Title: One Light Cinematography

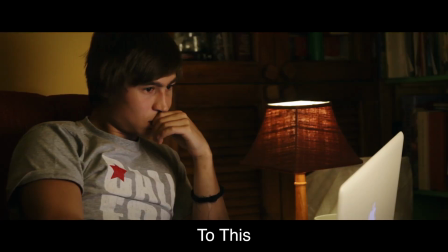This week I'm going to be showing you 4 different lighting setups which can make your footage look a lot more professional, and they only use one light.
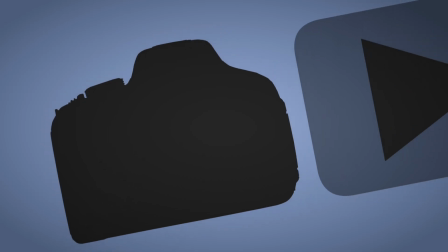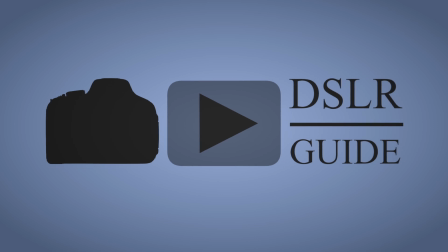Hello, my name is Cade and this is DSLRguide. So lighting is a really important aspect of filmmaking. It's something which, if your lighting is bad, then it will really show up in your footage. And having just a couple of simple steps can actually make your footage look way more professional.
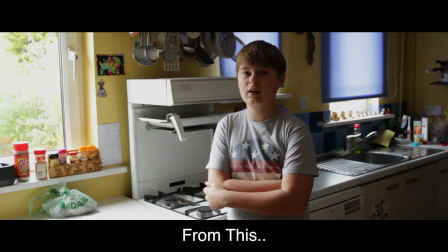So I'm going to be showing you just a couple of setups, some in daylight, some in the evening, which I think are big improvements on the kind of natural lighting that was there already. So the first one is a relatively simple shot.
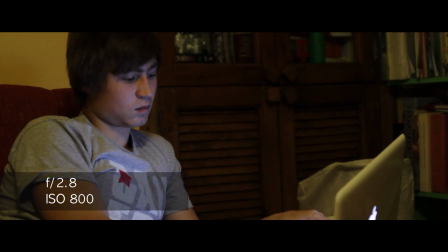We've got the subject looking from camera left to camera right, and they have a laptop which is also putting a bit of light onto their face. Now this shot on its own, because it was so dark in that room, I had just the tungsten bulb that was on in that room,
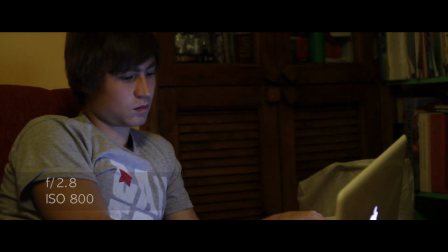and I was at ISO 800, so it was pretty dark. We're getting a pretty nasty image, and the lighting is pretty flat really. So for this shot the lighting was pretty simple. I just added in my ring light and put it in line with the laptop, because the laptop was already giving us a bit of light, so I thought I would kind of enhance this a little bit to make it look natural. And you can see to begin with it looks pretty bad because we haven't got any diffusion on it,
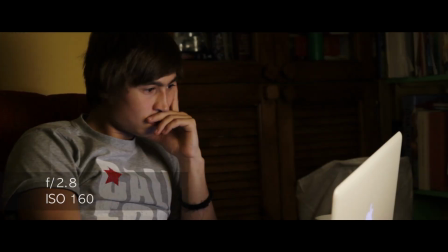but then when I throw some diffusion on there, the lighting is actually quite pleasant on the face. So that's the main thing we're looking at, is the face, and then the other thing is the background. So we've got some nice soft lighting on the face, and then in order to make the background a bit more interesting,
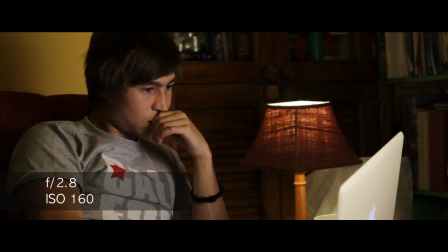I just added in this lamp, which was also a tungsten bulb, and that gives you a bit more interest in the background, makes it a bit more visually appealing, and kind of fills up the frame. And that also helps to light up the bookcase in the background.
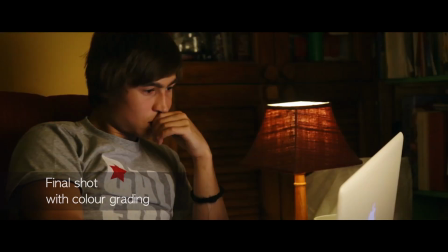So you can see that just by thinking about the positioning of your light and adding in some soft light that's a bit brighter, we can now use an ISO of 160. We've got a much cleaner image with much more interesting lighting.
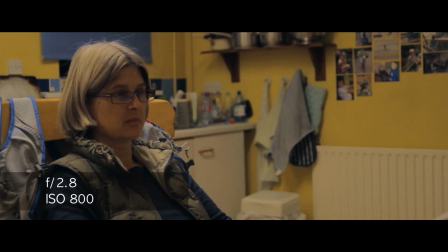So for the second setup, it was pretty similar to start with. We had fluorescent room lighting, which was again pretty poor, and we had to go to ISO 800. So I added in the same light. I just put it quite high up and pointing downwards, but from behind.
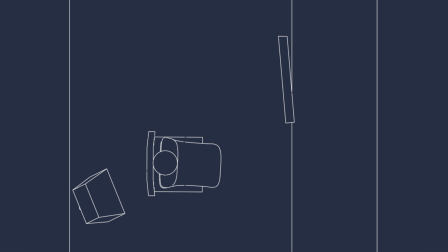You can see from the diagram where it is, but it essentially is on camera left, and this is kind of creating a rim light. Rim light is something that's really important to films. It makes them look really distinctive, and it kind of separates them from the background, and I think it's quite a professional look.
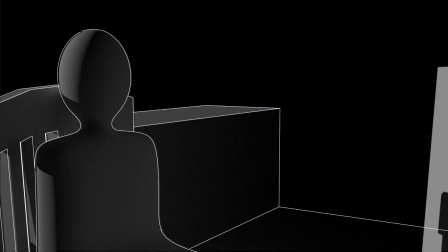But obviously we need something to light up the face as well, so that's when I added in a reflector.
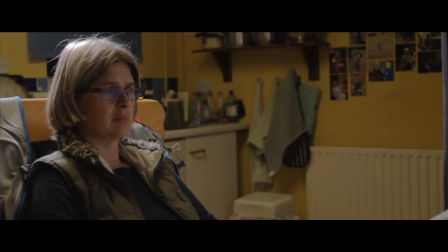You can kind of see the reflector in the shot, but this reflector just bounces some really soft light onto the face because I was using the white side of the reflector. So we have hard light coming from the back, which gives us a really strong rim light, which bounces off the reflector and turns into soft light on the face. Now I think this gives you a really nice look. The lighting on the face is so soft, but it still is bright enough to be used at ISO 160.
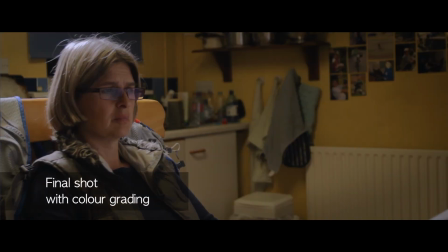And again, with the reflection in the glasses, I think this works quite well. So this is a technique which I use quite a lot, whether you have a light source as the rim light or a window like I have in this case. You can just use the window as a backlight and then reflect it forwards as a key. And it's not perfect for all situations, but it's a bit different as opposed to just having a simple key light.
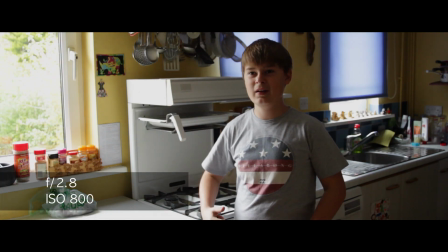So the next shot, we've got a wider shot this time, and it's in daylight. So you can see that if I expose for the face, you actually lose a lot of detail in the highlights out the window especially. And again, we're having to be at ISO 800 in order to get that exposure up.
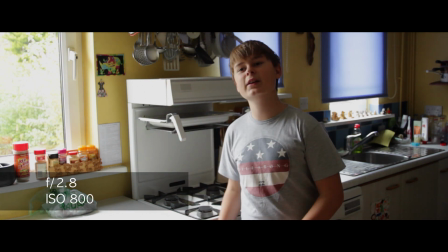So this is generally not the best shot, although you have got a lot of nice soft light coming from the window due to it being a overcast day. So rather than adding a light on camera right and kind of losing that window light, I'm actually just going to bump down the ISO to 160, and you can see now that the face is pretty dark, but we do have the detail in the window. And then all I did was I added a light pretty much as close to the window as I could get it. So it's on camera left. Again, the subject is looking from camera right to camera left, so we put the light on the left, which gives us the brightest part in the middle. This is kind of the rule of thumb you want to follow most of the time. This is the most common setup.
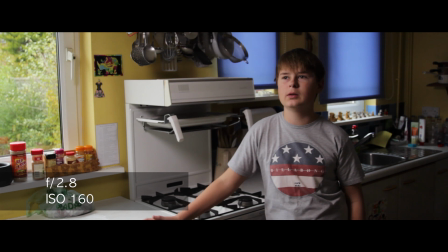And again, when I add diffusion, you can see that this actually looks quite natural because you can see the window there, so it makes sense that the light source would be coming from the window, from the direction of the window. So this is a very natural look, and I think even though it is artificial light, it almost looks as if the light is coming from the window. It's not quite as soft as the original light, but it's bright enough that we can be at ISO 160. And then finally, in order to give a bit of rim light, but mostly just to make it a bit more open in the background,
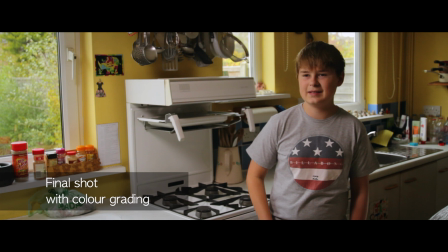I just open those blinds, and then you can see it's a much more pleasing shot. This has a really bright and warm tone to it, which I think works quite well. So the final one is pretty simple.
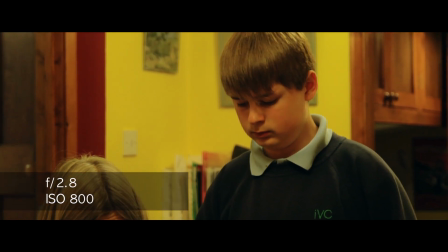To start with, we just had the natural room lights, which are pretty horrible to be honest, and so again it was quite dark, so we had to be at ISO 800. So if I drop the ISO down to 160, you can see how dark it was, and then all I did was just added a simple key light on to camera left again,
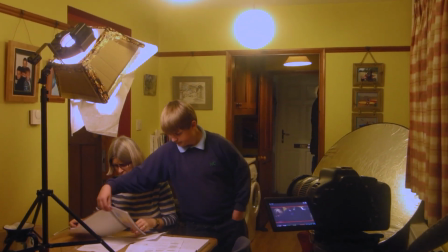because the main subject is looking to the left,
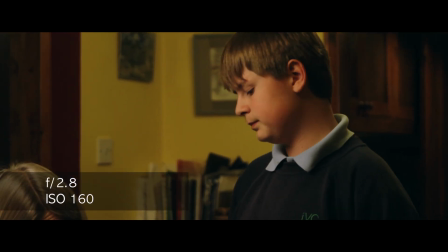and with some diffusion on there, actually again gives us quite a pleasing look, it was just so simple.
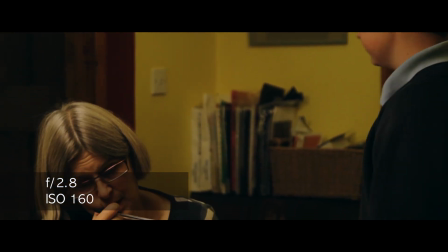I literally just put it on the left and pointing at them, and it gave us a much better look.
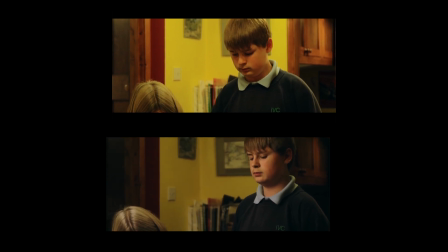You can see that from these comparisons that without the light it's quite bland, also being a bit noisy and a bit you lose some of the dynamic
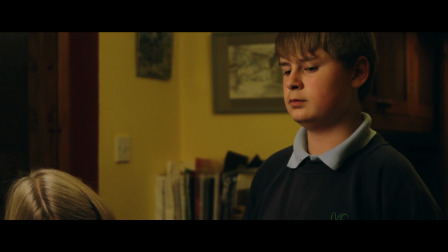range, whereas with the light you get some nice soft shadows and a bit more interest to it. Okay, so those are my 4 setups. So you can see that by just having one light and a bit of diffusion, you can actually change the image quite a lot.
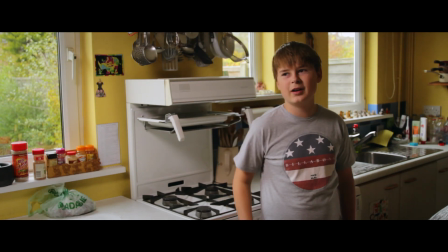You can get your ISO down lower, which will give you a generally nicer image, and you can actually make some really interesting effects. So yeah, that's it. Hope you've enjoyed the 50th video, and I'll see you next time.